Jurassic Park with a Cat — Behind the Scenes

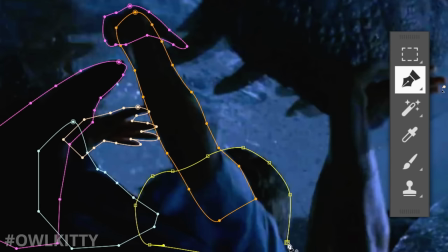[4:09]
This process is called rotoscoping, and you have to do it for every frame. So my advice is listen to a good podcast while you do it.
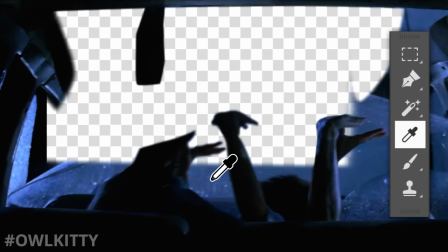[4:15]
Next, we want to match the background color, even though it will be mostly covered, just so we have it as a base layer now the hardest step is finding the right texture
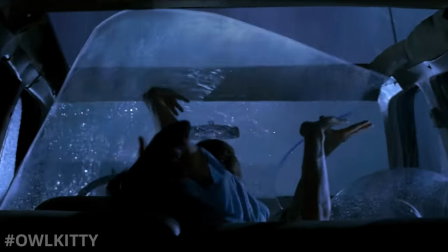[4:24]
of scratch glass that we can then bring into our editor and mesh warp it frame by frame to match the motion
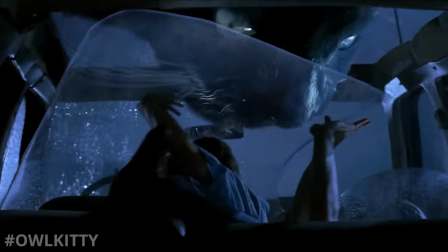[4:29]
of the original glass whoo and once all that is done you can finally bring in Lizzie into the scene this second shot
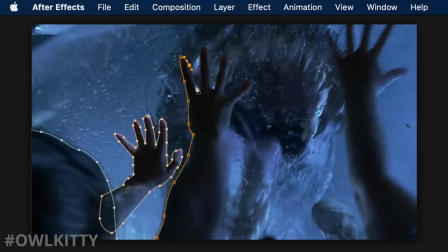[4:36]
is built very similarly so the first thing you do is rotoscope all arms and legs that go in front of the glass again you have to do this frame by frame
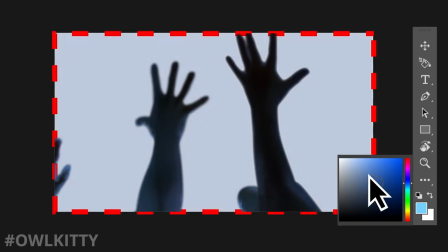[4:43]
so really find a good podcast now I found a good animated texture that I used as a way to recreate the dripping rain on the roof.
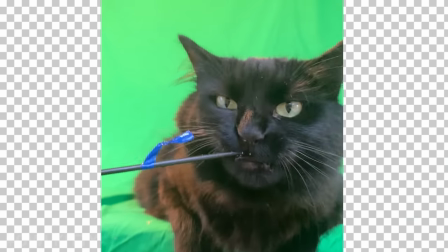[4:49]
And once all of that is done, we can finally bring in Lizzie. So in this case, she was chewing on a toy that I needed to remove.
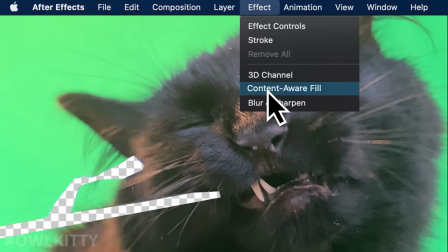[4:55]
So to do that, I simply used Adobe's After Effects Content-Aware Fill. So Adobe, please sponsor me.
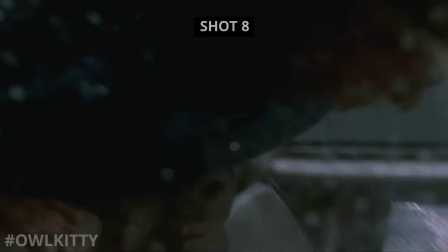[5:00]
Et voilà. This one's a pain and also required a lot of rotoscoping.
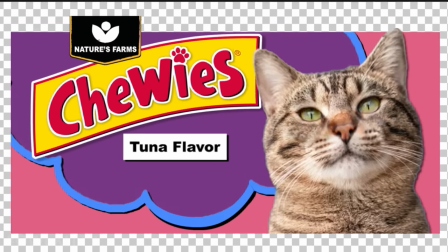[5:06]
I remember editing it on a plane and a person next to me was wondering what I was doing the whole flight. So this one goes out to you.
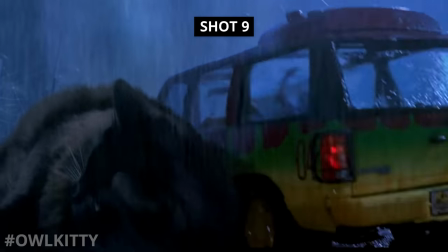[5:12]
28C. I love this shot because it turned out to be a happy accident. The original plan was pretty different.
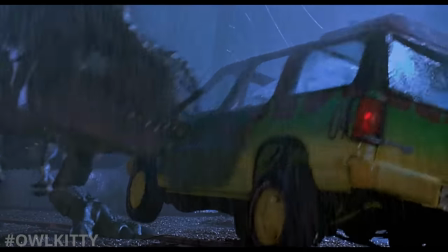[5:18]
The plan was for Lizzie to attack the car similar to the way the T-Rex does it. Think of this box right here as being the car.
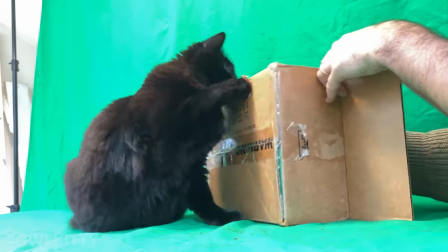[5:25]
After many takes, we rewatched the whole scene, but thought that something was missing. The joke wasn't working.
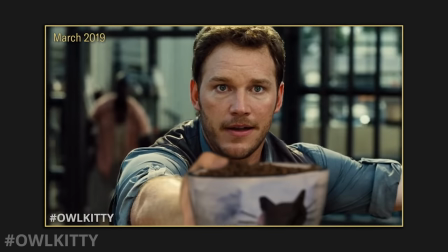[5:31]
Now all of you who have cats will know that when a cat is about to be fed, in reality, they're super happy.
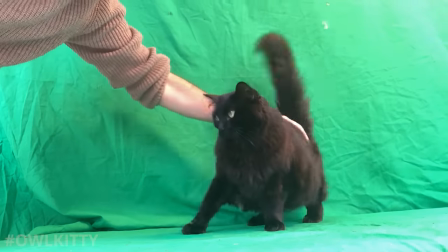[5:37]
Luckily, I had just the shot, and it was a complete accident. She was being cute, and so I gave her a pet.
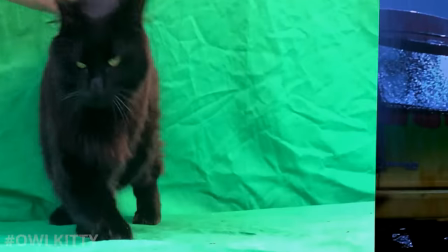[5:42]
And somehow, it worked.
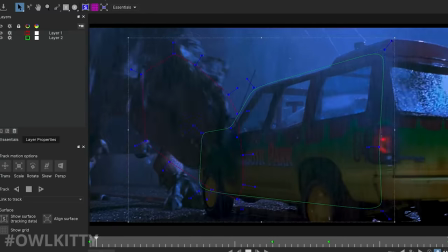[5:45]
As for the car tilting on its own, what it took was tracking the motion of the car visible to us in Mocha for After Effects.
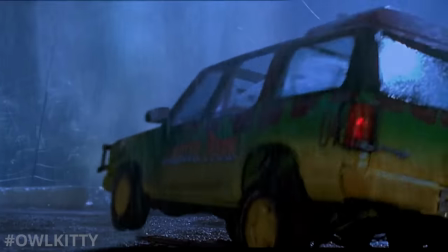[5:52]
Mocha, if you'd like to sponsor us, we're available.
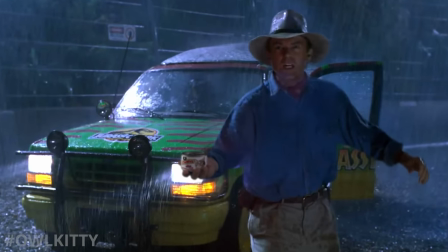[5:59]
Okay, I'll admit, this shot looks a little bit weird. If you watch closely, it even looks like I gave up halfway through.
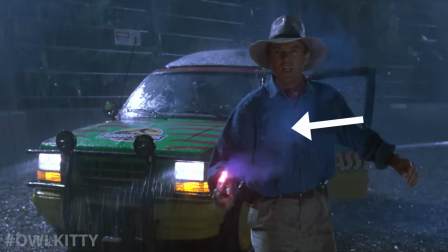[6:05]
That's because I had to remove both the smoke and the light generated from the flare.
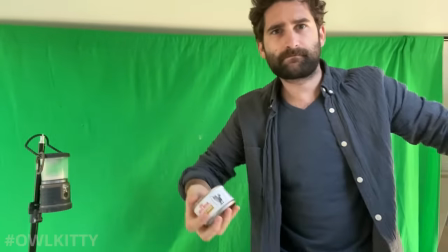[6:11]
But after a little compositing magic, and filming myself in front of the green screen, it all came together. so let's call it good enough.
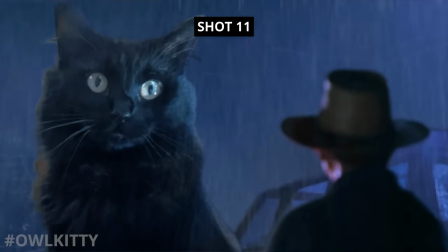[6:19]
Okay, this one's pretty straightforward. I just wanna show you how I managed to get Lizzie's attention.
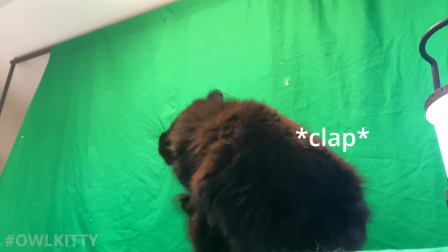[6:24]
I just waited for her to be distracted and then I clapped really loud and that's it.
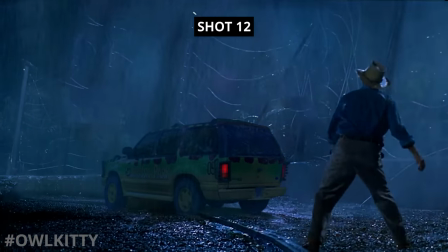[6:30]
And finally, I'll leave you on some footage of Lizzie chasing a treat because that's all it took for this shot to work.
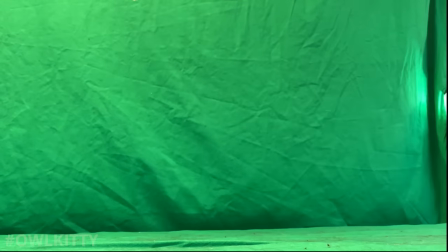[6:36]
And actually these are all good takes so I simply picked the one that I thought was funniest. Fun fact, at this point in the original scene, the car is actually upside down.
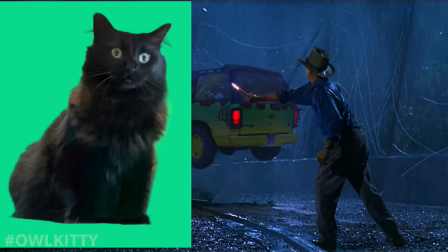[6:44]
So for continuity, I've had to flip it back around. I hope you've enjoyed this behind-the-scenes.
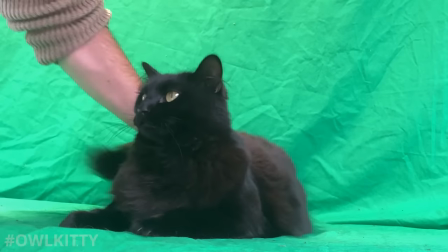[6:49]
I'd like to give a huge thank you to all our Patreons, especially some of you who have been with us since day one and have made all this work possible.
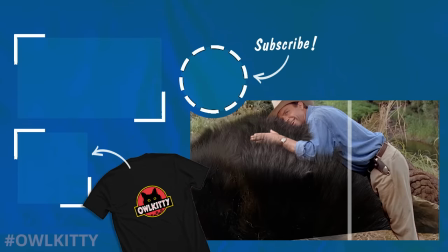[6:56]
As for everyone else, please like, subscribe, and continue to share our videos. I know we don't post very often, but we're incredibly grateful.
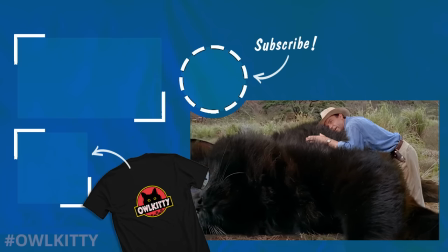[7:03]
So see you soon!